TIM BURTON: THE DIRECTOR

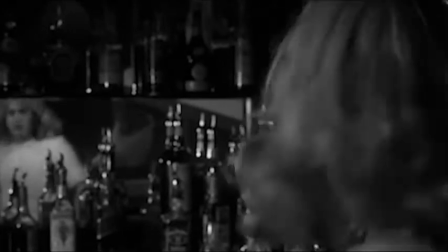Tim Burton's films usually stray from realism and emphasize dreamlike qualities through visual storytelling.
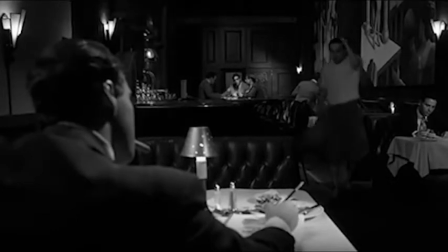This kind of storytelling is highly evident in the acting in his movies.
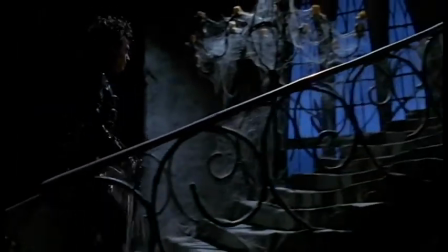In Edward Scissorhands, Johnny Depp plays an introverted and societal outcast.
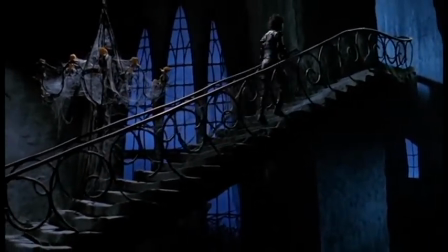His most obvious trait of having scissors for hands emphasizes that his visual form and actions are more meaningful than his words,
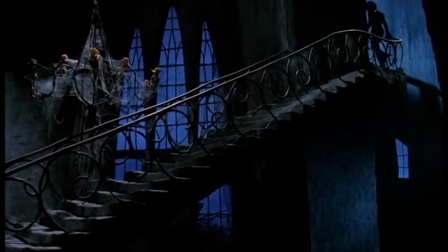and that the audience can learn a lot about Edward's personality just through Johnny Depp's facial expressions,
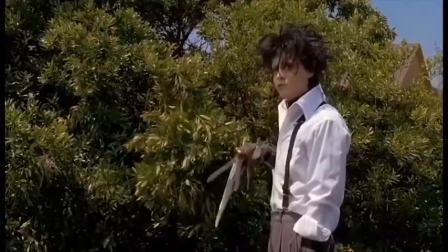posture, and visual presentation.
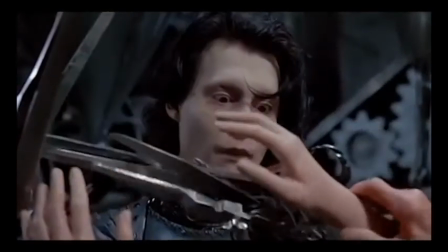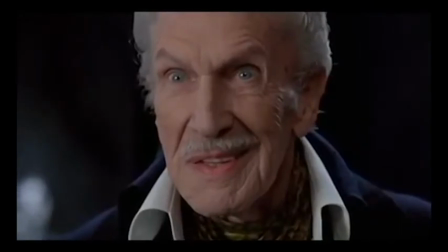This is how Tim Burton uses acting to support his visual storytelling.
California, Oregon, and what's that one on top of it?
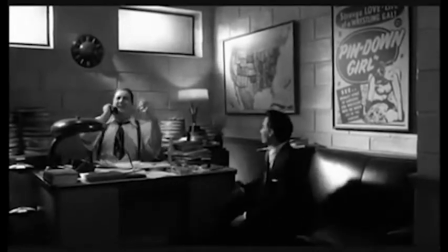Washington. Yeah, yeah. Oh, really? Well, screw you!
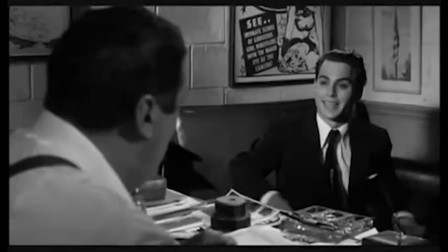Hi, can I help you? Yes, I'm Ed Wood. I'm here about directing the Christine Jorgensen picture.
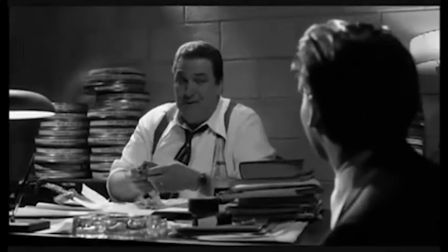Tim Burton's Ed Wood is a biographical film about an aspiring 50s Hollywood director.
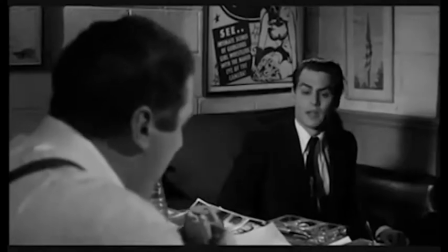Tim Burton utilizes Johnny Depp's acting abilities to portray Ed Wood as a charismatic eccentric with an artistic vision.
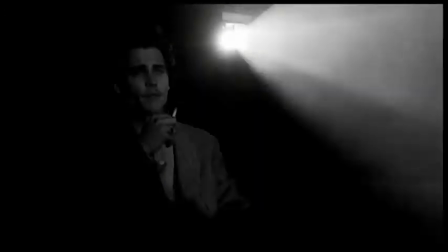Johnny Depp's shift in appearance, accent,
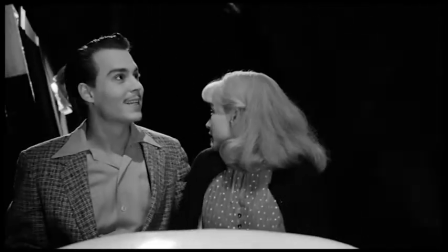and mannerisms blend together and contribute to creating a believable and nuanced character that the audience can be invested in.
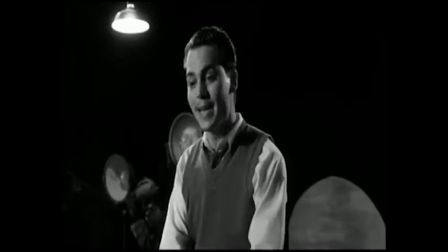Nobody will ever notice that. Filmmaking is not about the tiny details. It's about the big picture.
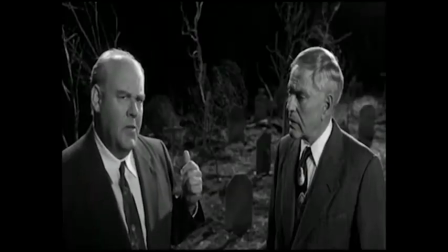The big picture? Yes. Then how about when the policeman arrived in daylight, but now it's suddenly night? What do you know? Haven't you heard of suspension of disbelief?
Love actors who like to transform, there's something that, again, is part of the surreal thing of making a film, is like when you see somebody who's not the way they really are and acting in a certain way and being believable, it's just extremely exciting. And then you see from film to film, it's like Edward Scissorhands, he doesn't speak.
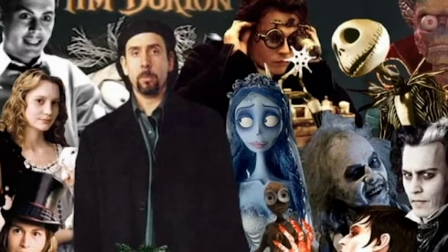Ed Wood, he doesn't shut up. In summary, Tim Burton masterfully uses lighting, color, music, sound,
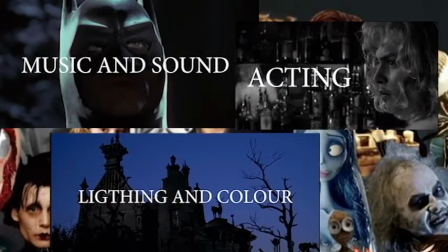and acting in his films to define his unique Burton-esque style and convey his narratives.
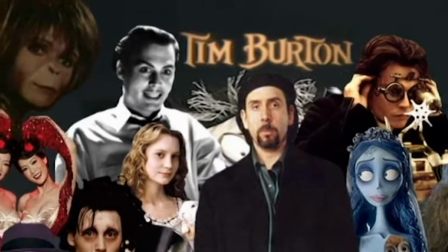With more emphasis on evoking the right emotions rather than retaining realism,
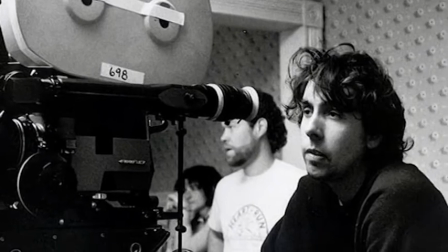Tim Burton takes the use of these codes and conventions to the extreme, regardless of budget.
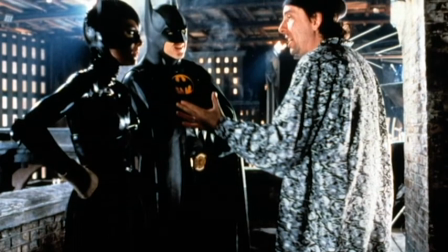Tim Burton works without artistic compromise to craft engaging and memorable films.